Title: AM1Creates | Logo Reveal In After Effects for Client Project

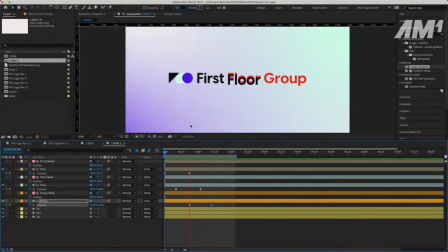Now I was going to just come up from behind the mask. Then Michael John and other folks were like, well, let's come down to the first floor. And I'm like, oh, okay, let's see what that do. And we did that and it looked dope. And I'm with that. And we doing that. I like this. I really do like this.
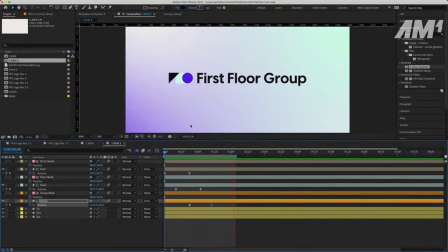So it's also making me think as well, since there's the down from up, there's the up from down, it's making me think I want to make this triangle kind of almost like slash through, right? So here's what I'm thinking. I want this to all happen in no more than 4 seconds.
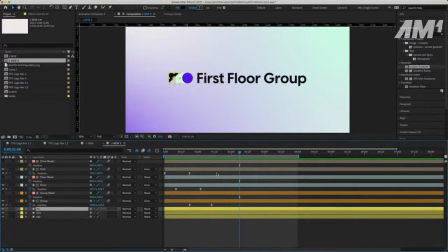So there's that part as well. So if I take everything and move it back, we got to deal with these shapes now. You understand?
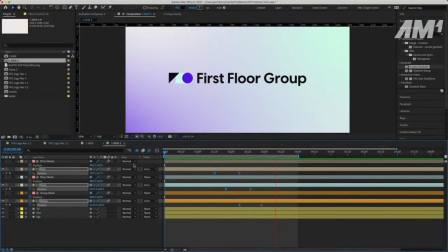Or let's be hard-headed and still be going backwards. How about that? Let's be hard-headed because I already shot myself in the foot, probably doing this other part first.
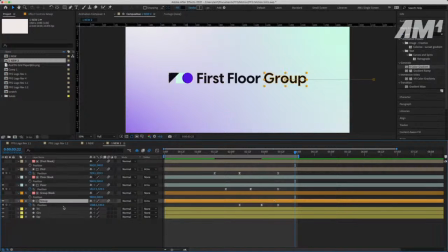But let's just be more hard-headed. How about that? All right, so group is going to go back where group came from. Everything's just going to go back where it came from on the reveal out. Floor is going to go basically just copy that keyframe and paste it back so it goes right back where it was.
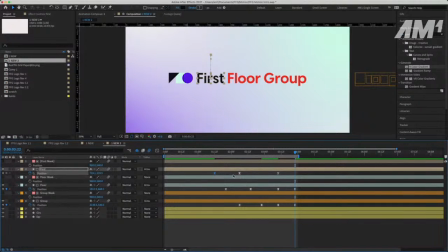And I'm gonna take the keyframe where that was at and put it right back there. So everything just gets up out of there. You'll see. And let me get the easing popped in there.
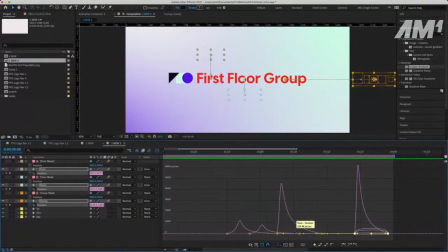So we want to get the easing right? Because we want that to be looking right?
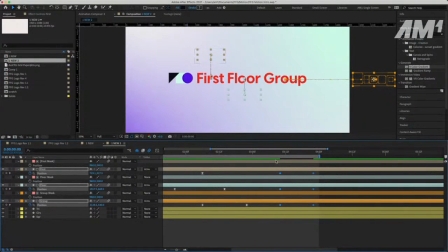And I'm gonna just take the easing off of this for now, and then reinstall it, so to speak.
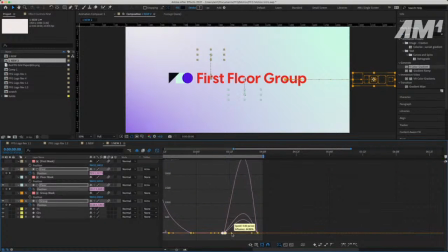So again, the easing, I wanted to have that slow vibe where it starts to ramp up slowly. Yeah, then we up out of there.
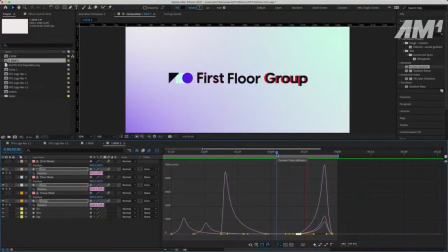You gotta make sound effects with it, like whoop, whoop, yeah, whoop, whoop, whoop.
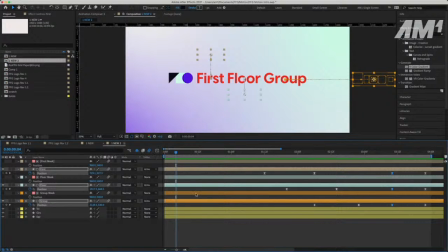And I actually might add some like sound effects like that. Like, whoop. That'd be kind of fresh. Barry Duncan says, "Can you make the shapes move in a circle?" Interesting. Yes. Is it easy? No. But part of it is you got to think.
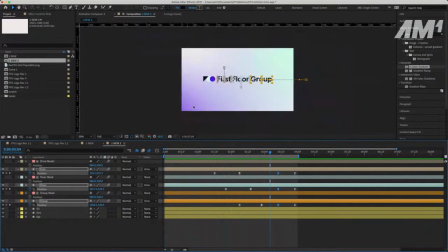I can make a move in a circle, but think about how everything on this is kind of on this linear plane, right? Like everything is basically like in this little box. I'm using this guide ruler thing to show you that it's kind of like, it's kind of off brand, right?
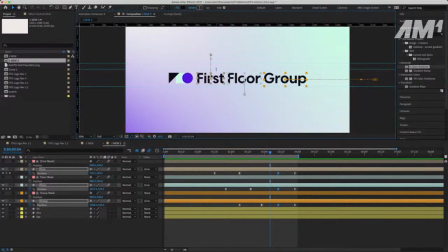So I'm almost thinking more linear, and maybe not, maybe see, while the words go up and down, shapes go in a circle. Nah, that's not the look. That's not the look. It needs to slash across, but we're gonna see. We're gonna see. Maybe. We're
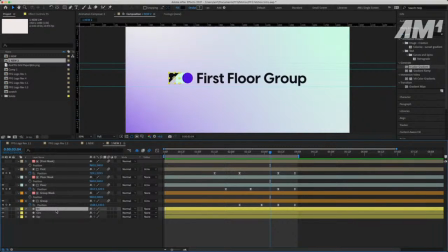gonna see. But you see my logic, right? You see my logic. Like what I said, Barry Duncan. Like what Barry Duncan said. Object shapes roll in from the left, but first roll in from the left, but something needs to happen from the right.
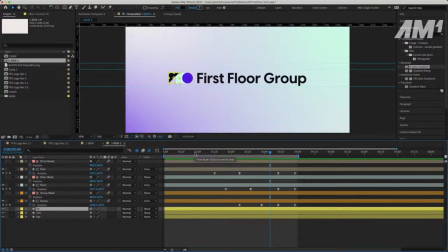Let me think. Damn. Okay, let me see. Because I'm almost thinking about something like this.
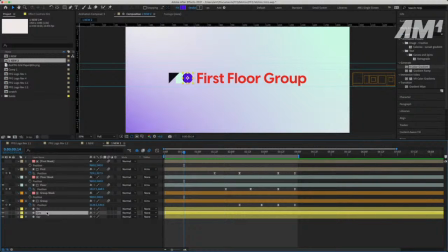Like, watch, feel me on this, y'all. Feel me on this. On a circle, I'm gonna take, because this is an option too. This is gonna bug y'all out when I do this. Watch. But I'm just curious just to play around with it and see what happened. Oh, so this is something we could potentially work with too.